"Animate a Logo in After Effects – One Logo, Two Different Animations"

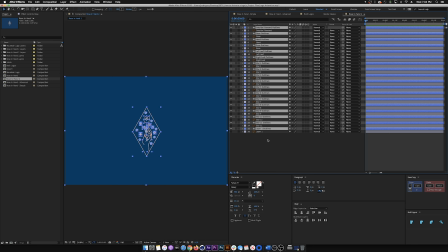So what this does is that it turns every layer that is a .ai file into a shape layer, and from there you have complete control of the animation, and now you can pretty much do whatever you want.
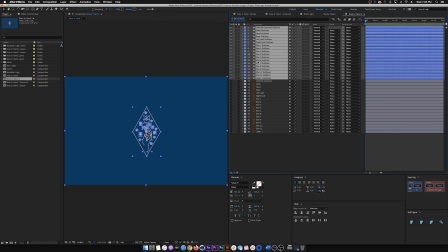So the last thing that I did was move all of these layers up. So now I have all my shape layers on top and then all the .ai files down here.
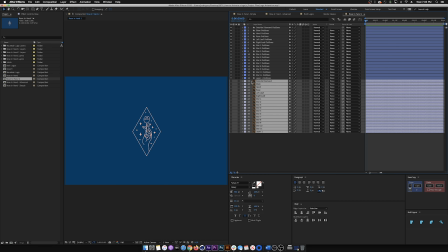And I'm just gonna go ahead and delete them because they're pretty much no use to me now.
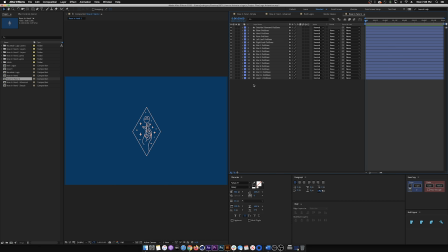At this point, it's pretty much the same thing for both methods. It doesn't really matter if you're doing a super complex animation or a real simple one. You're gonna wanna change these vector files into shape layers so you have ultimate control.
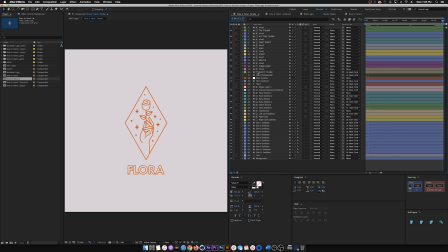Okay, so now we're in the easier logo animation composition. The way I animated this logo was really simple, and it's pretty much just trim paths. if I go ahead and show all the keyframes on here, you can see that all of them just say
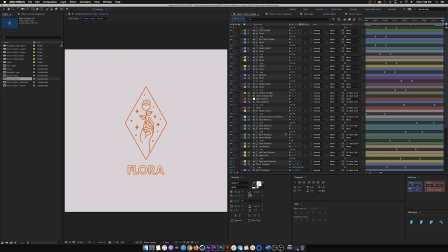end everywhere. But I thought it was gonna be a lot easier, and that wasn't really the case. So like I said, I'm not really an expert in Illustrator. So when I loaded this into After Effects,
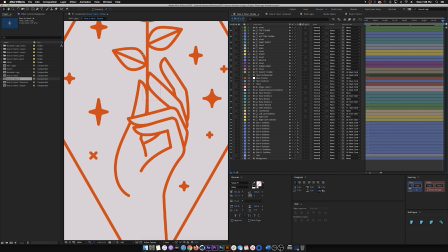I really thought that everything was a stroke, but it seemed that the whole thing was a path. So this outline right here, let me click on the leaf. Where is it? Right here. So this right here is a stroke, and then the other side is a stroke, and in between is a fill.
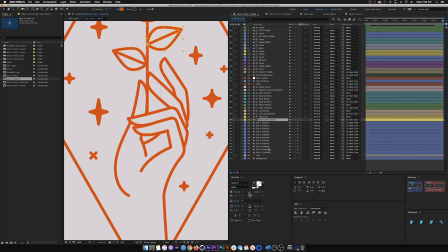And you can't really add a trim path to this and then two keyframes, the whole thing's ready to go. So what I ended up doing is that I had to kind of trace everything on this over again.
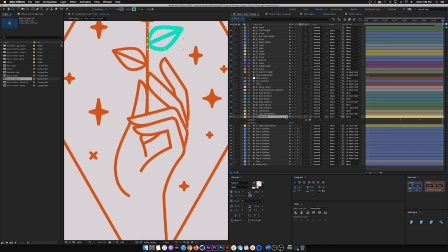So you can see it right here. And when I play this back, let's go ahead and solo this layer.
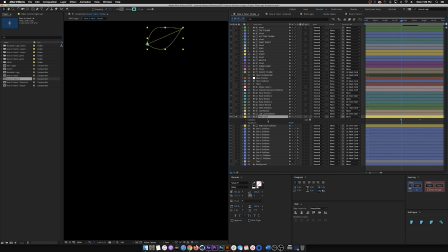When I play it back, you can see that when I animate the trim paths right here, it starts to reveal the leaf. And so all I did is that I put this over this leaf layer right here, right under it. And then I changed the track mat to alpha mat.
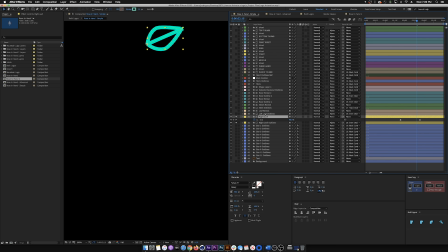So what that tells After Effects is wherever this layer shows up, also reveal this layer. And when I, let me just make this one not visible. You can now see that the layer under it is being revealed at the same time as the layer above.
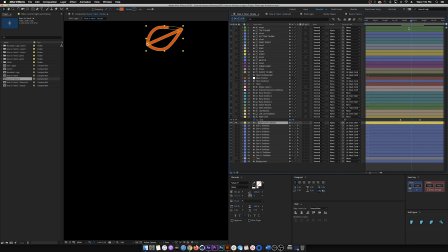And that's pretty much all I did for this one.
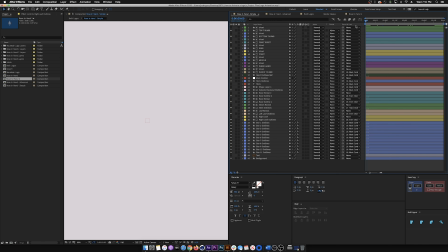When I play it back, you can just see that the whole thing is being revealed by just by staggered trim path keyframes. For this one, there's not much to it. It's just a lot of repetitive keyframe placement.
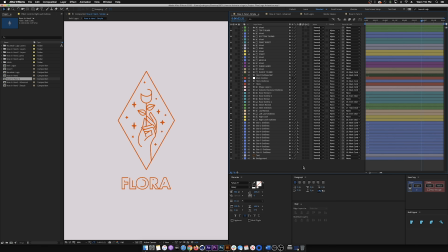But one thing to keep in mind is that when you are animating this and placing keyframes, is that it's best to start from the bottom and reveal from the top. It would make no sense if you revealed the top of the flower when the hand wasn't really there,
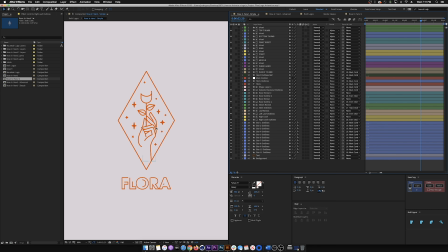or if all of this animated and then the border came in last. You kind of want to start from back to front or bottom to top. It's a lot more pleasing to the eye. One last thing that I recommend for this is that you have a lot of overlapping animation. So if everything gets revealed at the same time, it's not pleasing to the eye.
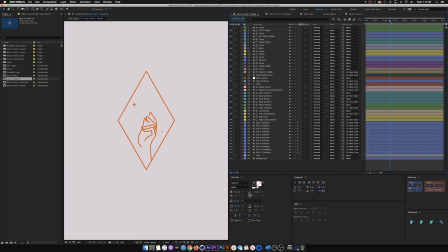But here you can see that when some animation is stopping, other animation starts in other spots. And this can range from the stars to where this little branch starts to animate out. They both start animating at different times.
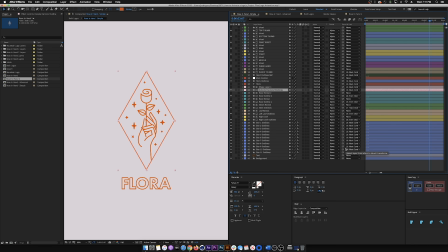And what this does is that it gives your eyes just that much more to look at, because so many things are happening at different times. For the text, pretty much all I did was create a text layer right here, if you can see it.
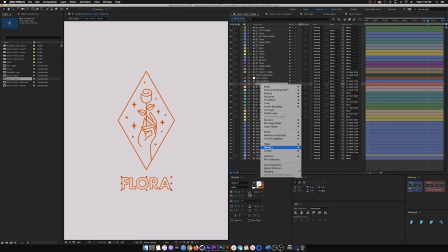And what you do is that you right click on the text layer, go to create, and then create shapes from text.
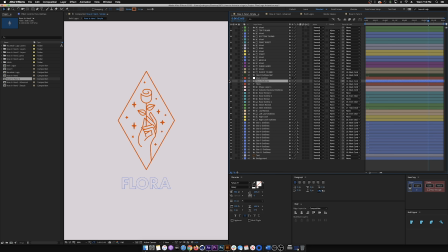And then from there, that gave me this layer. And I applied a trim paths to it.
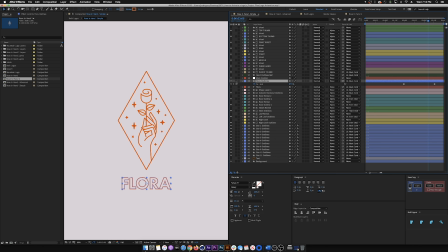And let me solo this.
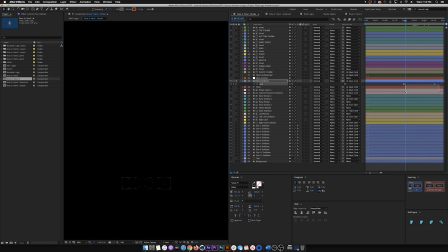And I just keyframed it, easy eased this keyframe and every other keyframe in this composition.
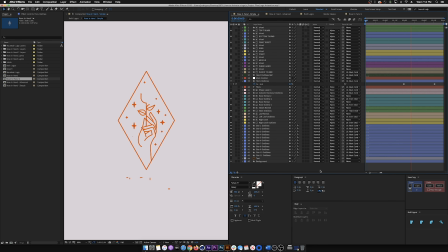And I kind of just placed it where I felt like it was correct. This method right here offers you a really simple and quick way to get professional work. And depending on the client, this will be perfectly fine.
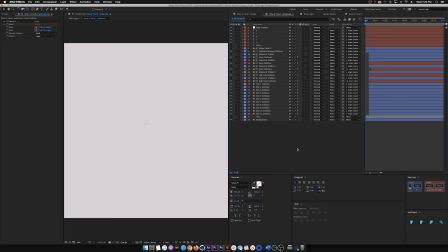All right, so now we're in the more advanced logo animation, and I'm just gonna go ahead and hit play on this one. So you can see that the hand comes onto screen in this confined little diamond shape, and it's already holding the rose, and it has this really nice bounce back after the initial movement.
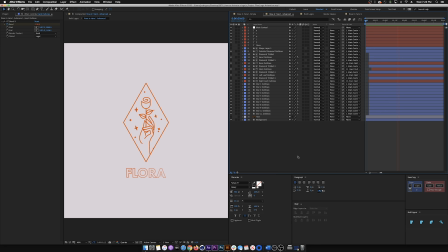And the bounce back is what really sells the effect for me, because if it just stopped as soon as it got to the top, it just wouldn't flow right. So what I did for revealing this diamond is still the same thing from the last logo animation.
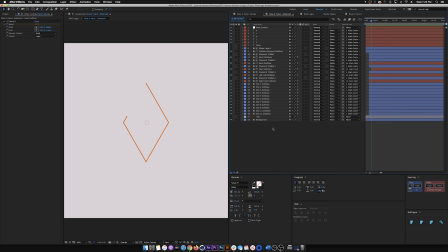I just traced the whole shape and then revealed it with trim paths. So there's not really much to it there. But what I did for the stars in the background, I used the same principles again as the previous logo animation.
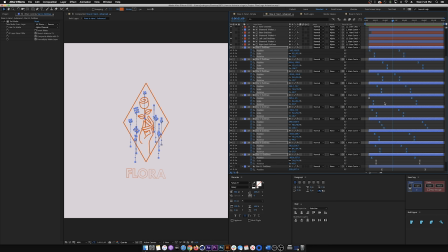You just gotta remember to stagger your keyframes, because overlapping animation makes it a lot more pleasing to the eye.
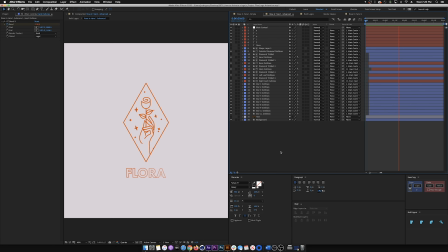So if you're thinking that I animated this with path animation, you're wrong. I used CC Bendit, and the reason for that is that if I would have done it with path animation, I would then have to worry about a lot of keyframes and also maintaining the size and scale of the original shape.
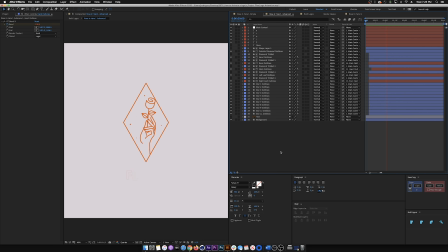the biggest mistake you can make when doing path animation is that you overstretch or shrink an object and the movement in between doesn't really flow well. I also knew that there was too many things going on at once to where if I was doing path animation,
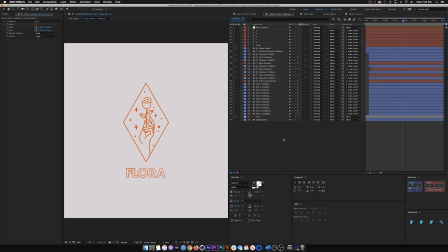there would be a lot of room to mess up, and using CC Bendit was just a safer option, and in my opinion, it probably came out a lot better. So let's go ahead and dive into how I got the hand to move like this. And I'm gonna also solo the background and the outside diamond shape.
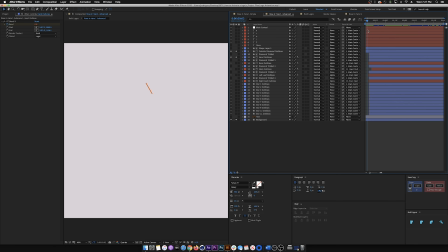So let's go to the first frame. So the diamond reveals, and then the hand starts to come on frame, and it doesn't appear over here, and that's because I have a track mat of the diamond on the hand.
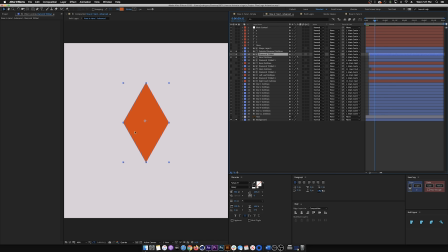So here, when I show the hand, you can see that there's this solid diamond right here, but I don't make it visible. And I apply an alpha mat to this layer for the hand, so that's why it doesn't show up on the whole outside over here.
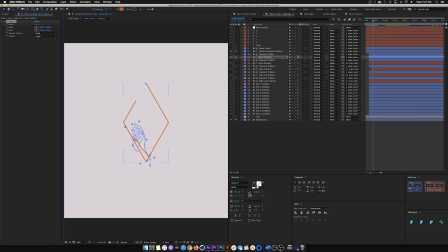But I did apply the effect CC Bendit, and that's how I achieved that cool snapback animation. So like I said earlier, if the animation would just stop right here, it just wouldn't be as pleasing. And the way I got it to bounce back like this, and then also forward,
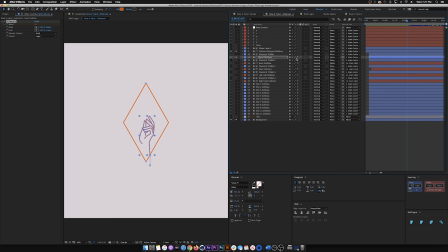then back a little bit again, and then finally resting, is that I used only a couple keyframes, but the main driving force for it to look a lot more realistic is that I used a bounce expression. And if I wouldn't have done this, I would have to manually put down a bunch of keyframes,
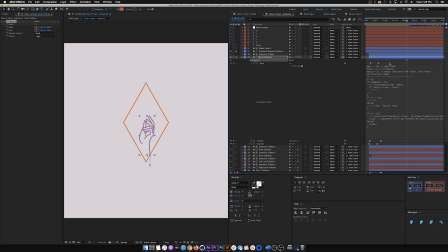and that would have just been hours of editing with the graph editor and their position on the timeline. I would credit the real motion of this animation to this bounce expression, because more than likely without it, I probably wouldn't have gotten this look. I also put in a position animation, and you can see that with this little line right here.
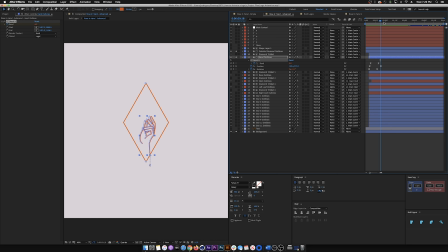Let me just scrub through it. The hand, as it's coming up, it's also being moved up, and that's because if I would have kept the whole thing there, when I also place this rotation keyframe, you would see the hand animate right here.
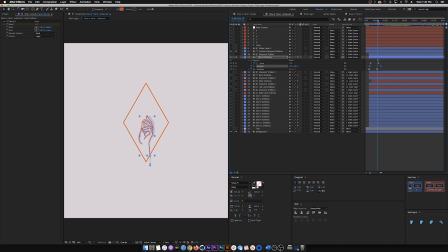I can play the animation for you without the position keyframes, and you can really tell the difference.